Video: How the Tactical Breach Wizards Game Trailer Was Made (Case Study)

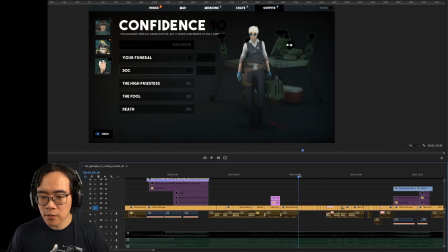(8:19)
But otherwise, if people watch this whole section and see, oh,
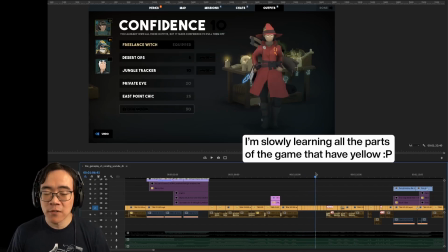(8:24)
content, upgrades, costumes, if that's all they get from this, I'm fine. I don't care about readability in this necessarily. I just want the overall idea to come across in this section.
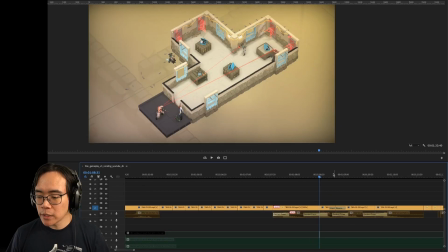(8:37)
And then this part here, this is to show another ability that was very witchy, because they have guns,
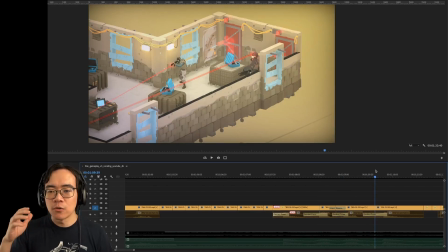(8:45)
so it would have been pretty easy to show gameplay that looked mostly just the tactical part, not the wizardy, witchy part. So I wanted to make sure to show some abilities that were very uniquely witchy.
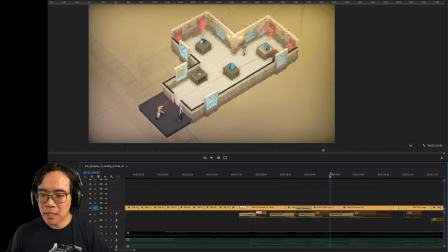(8:57)
And this one where they go out a window and then come in another one, which is the first example of refenestration.
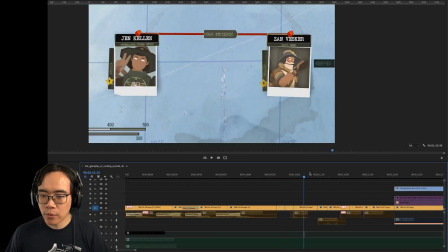(9:06)
And then this section here, this sort of pinboard, conspiracy board thing here.
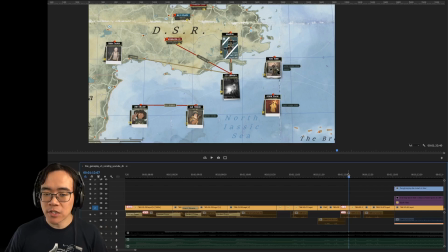(9:11)
Again, this goes by incredibly fast, but I'm happy if people just understand, oh, there's a board in this game where you connect things with thread.
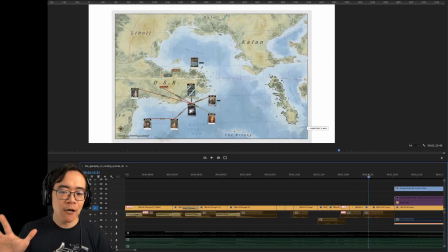(9:19)
It goes really fast, and this last shot here, I zoomed way out just to show an idea of the scope of the game. This is a small section of the game we're showing, and then this is how big things get. So if people see this and say, whoa, there's gonna be a whole big board to connect the dots on, then I'm pretty happy.
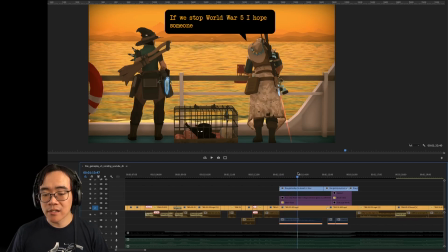(9:39)
And then this next section is here because gotta show the cat. I'm a black cat owner. There's a black cat in the game. Gotta show the cat. You always have to show the cat. That's not the only reason that this is here.
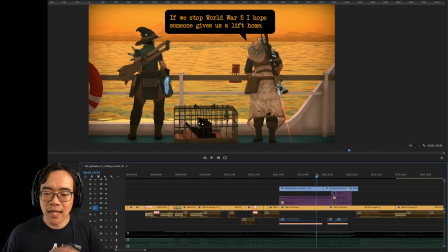(9:53)
This shot is also here because I think this line is a good sense of like the scope of the game, some of the goals of the game, because, you know, I think it's not enough to just say, this is what you do in the game, but I think if you have some sort of goal objective, then that helps people form a more complete picture of the whole thing.
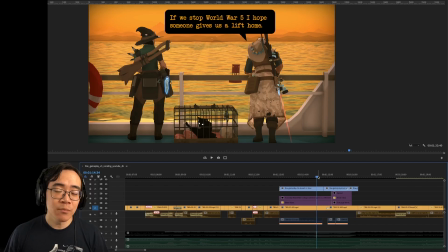(10:13)
So here we're saying we're trying to stop World War V, but also, again, re-emphasizing this is a scrappy group of people fighting this private military, and they need to get a ride home after they prevent World War V, if they do. And so that's why this is here.
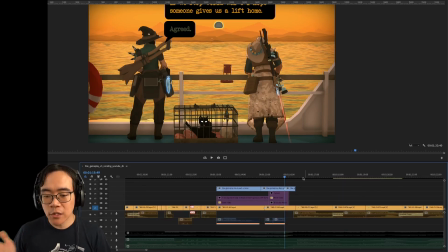(10:31)
I did have a number of scenes I could have used which had the cat, but this one I thought was best.
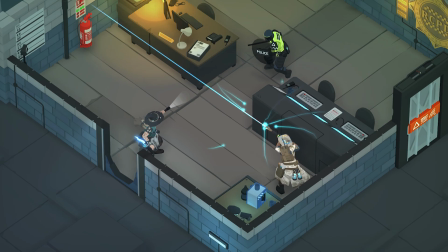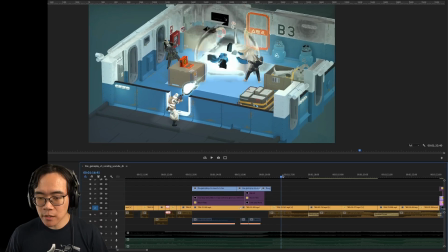(10:43)
This next section here, again, just some more flashy abilities.
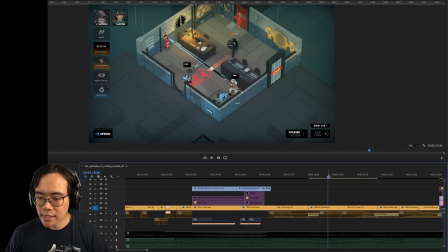(10:46)
This one's like an exploding barrel, and then this one here is this like Overwatch ability where the policeman crosses over and gets shot.
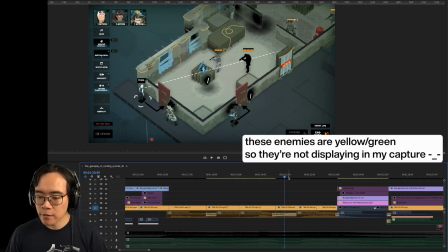(10:54)
And then this here is the third character's ability,
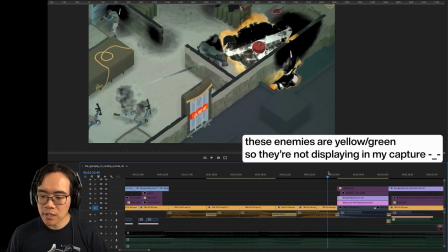(10:58)
which is like this sort of ability that goes through all these other enemies here, and, you know, just sort of show some variety and something cool.
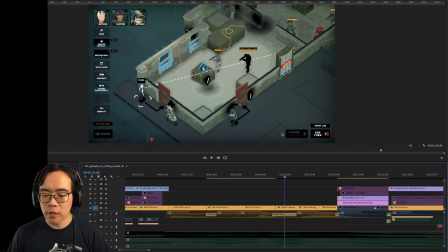(11:07)
This shot in particular, I purposefully moved the mouse around so then that you could see the sort of selection happening here where you're going across all the different soldiers, just to, I think, to make that idea clearer.
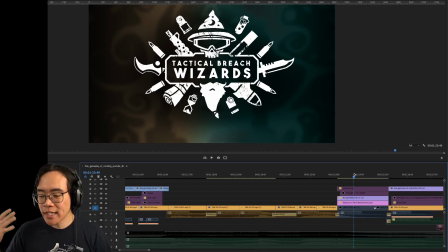(11:21)
And then we have the title card, Tactical Breach Wizards, which again, I think if we'd waited until the very end of the trailer, we'd be missing out on an opportunity to really just insert this title into people's heads. It's such a good title. It's very disarming. It's very memorable. So had to show it at the beginning.
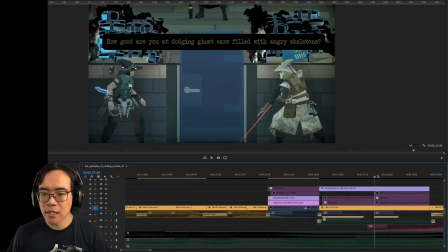(11:40)
And then at the very end here, just one final joke.
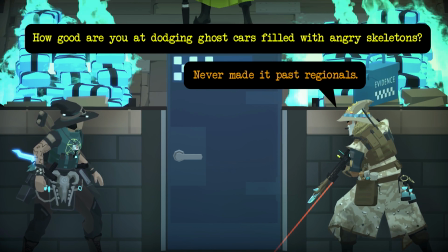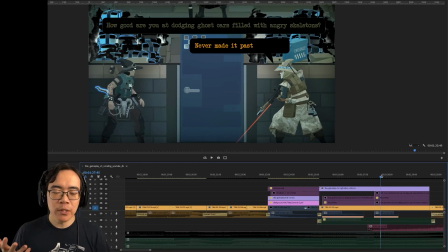(11:49)
Again, I wanted to show the magic abilities to emphasize the wizardy magic part of this,
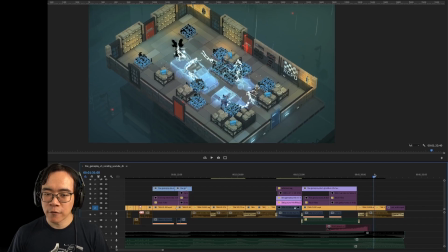(11:56)
and also just show this ability that looks kind of flashy, this like big area of effect kind of style attack with these ghost skeletons on it. I thought it would be a fun visual and a nice way to end the trailer.
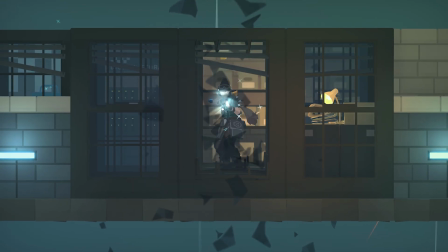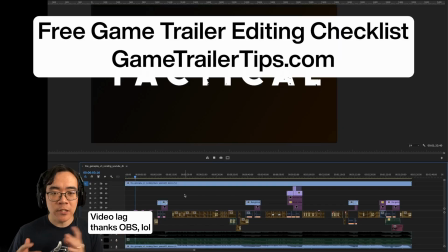(12:15)
Alright, and so that's my behind the scenes look at the trailer that I made for Tactical Breach Wizards. I hope you enjoyed this. I hope you learned something. Like and subscribe, hit the notification bell, all those good things.